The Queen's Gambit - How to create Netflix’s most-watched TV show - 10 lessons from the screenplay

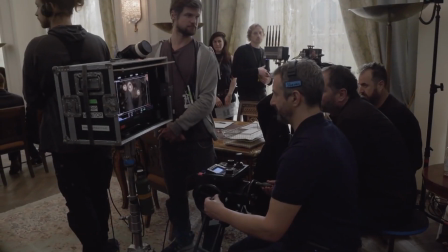12:08 And if something is wrong, he will tell you it's wrong. But it felt so beautiful to be on a set where you really knew that you were valued, not just as you're the actor, just act and like do what I tell you to do, essentially. It was, what do you think? Why does this not feel right to you? Okay, let's unpack that. which way do you want to do it? One take for you. Okay, great. Like that ability to have a lack of ego in a role that I think, you know, as a director, you're directing the ship. You can get a little bit drunk on your ego sometimes, I would imagine. And Scott just doesn't have that. And he never cracks. He's always smiling.
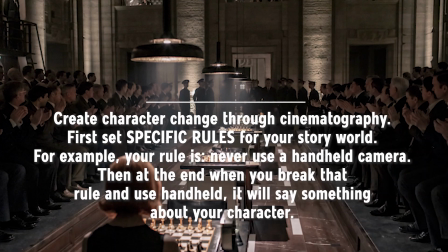12:48 And he's always there for you in such a, we love you you're wonderful i i've only watched this series once but i don't think you used handheld until the very end yeah um good get i would say um so steven and i you know meisler is the cinematographer we talk we kind of set rules for ourselves you know only
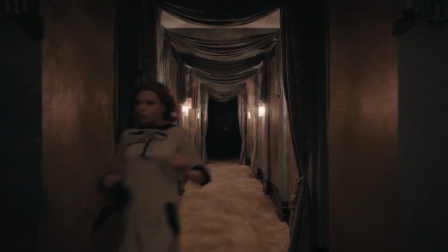13:13 these lenses never handheld or you know or only handheld when for this or that or whatever it is,
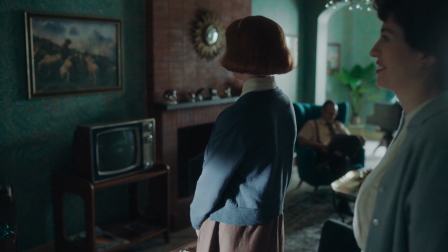13:20 we have very specific rules so that, so that, um, uh, you don't want every scene to be a different movie. And sometimes, especially newer filmmakers, there's a lot of look ma I'm directing. And so they're just trying to come up with the most flashy, you know, it has nothing to do with what's happening.
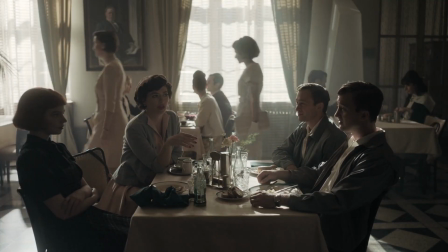13:40 It's just, so I'm a big believer mostly because it helps me make decisions on the day if you have these rules for yourself
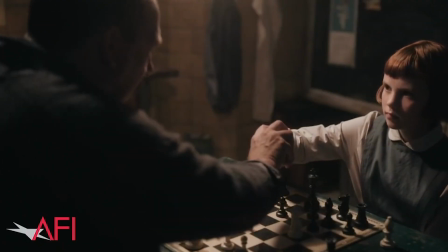13:48 you know it's only going to be this palette these these are the colors and no other colors are going to be led into this show um so the costume designer and the production designer can all work that way it's going to be all natural light we're going to shoot whatever your rules are everybody has their own rules so with
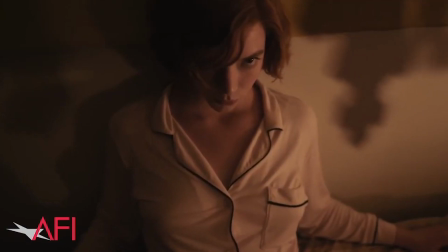14:05 this it was a very classically shot show i was very moved by a movie called ida a polish film and in Ida the
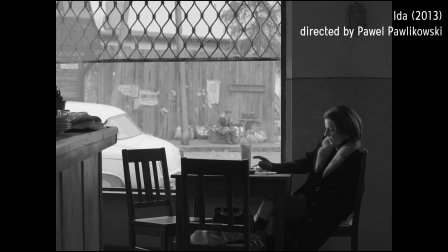14:14 camera never moves ever ever camera does not move and so people are
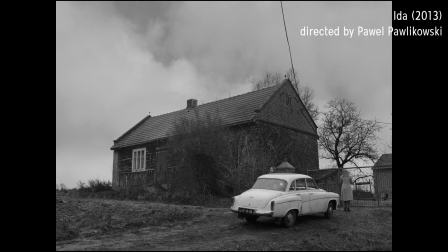14:18 moving within the frame and there's never an adjustment it just sits there and the only time I'd ever seen that was for comedy in Napoleon Dynamite where they did that so we're kind of a proscenium sort of thing but in Ida it never moves until the very end when she's back in her habit
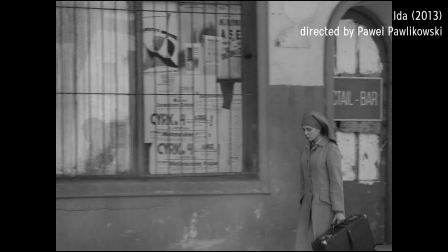14:37 and she's walking along and it's this handheld shot of her now back as a nun where she'd explored life as not a nun and now she's a nun again it's a beautiful film I recommend everybody see it um I
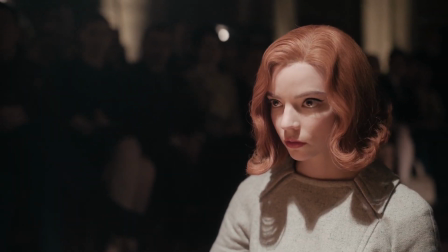14:52 wanted a similar feeling with this and I wanted it to be this kind of sense of freedom
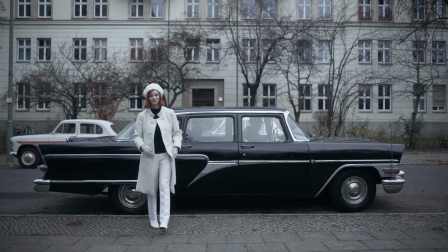14:59 and if it were just a steadicam which we did a ton of it would be it would feel too much like when she walks into the orphanage, where it's this kind of, I didn't want it to feel choreographed.
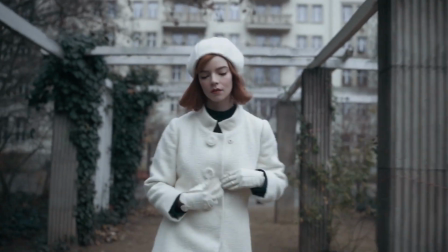15:10 And so what's not just the fact that it's handheld, but she's walking and then it kind of goes over through the tables.
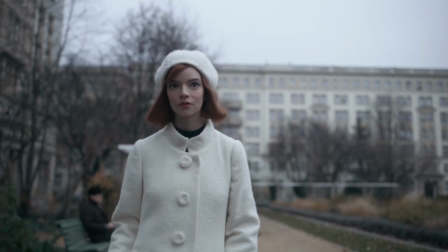15:18 It's a very rough, the whole thing. Some people were even like, is it shaking too much?
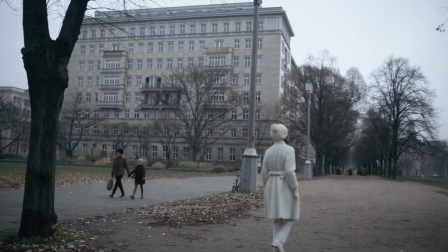15:23 And I'm like, no, no, because it's just freedom that's going on right here.
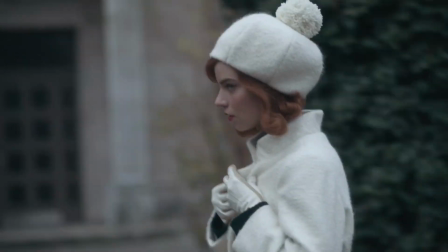15:28 And you see it on her face too.
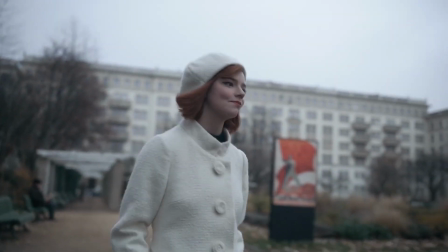15:31 You see it on her face and look at the, look at the background you can see just how bad we're shaking you know it's just really rough and
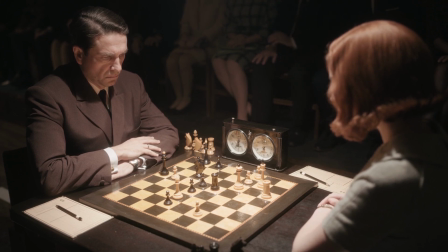15:39 tumble but after six and a half hours of hours of being exactly and then you let her go you let her go for a second
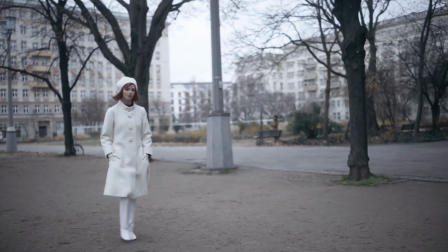15:48 in this super wide shot and then back again because she's about to meet these guys and then we bring in
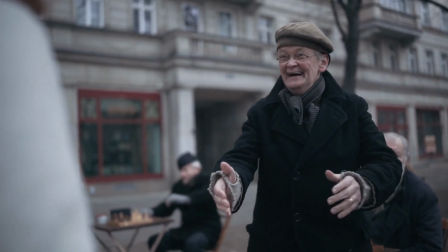15:54 these guys and then it'll get very controlled again in a moment but so that was the reasoning behind it.
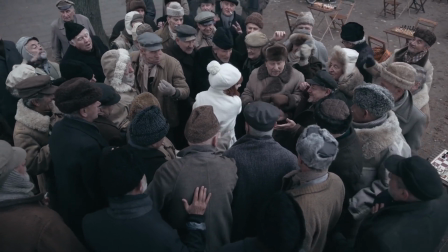16:01 It was very much a character story thing.
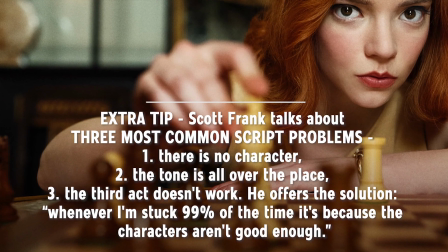16:04 You do start to see a kind of common denominator in terms of mistakes that are made in screenplays. You do see even professional scripts that are getting made.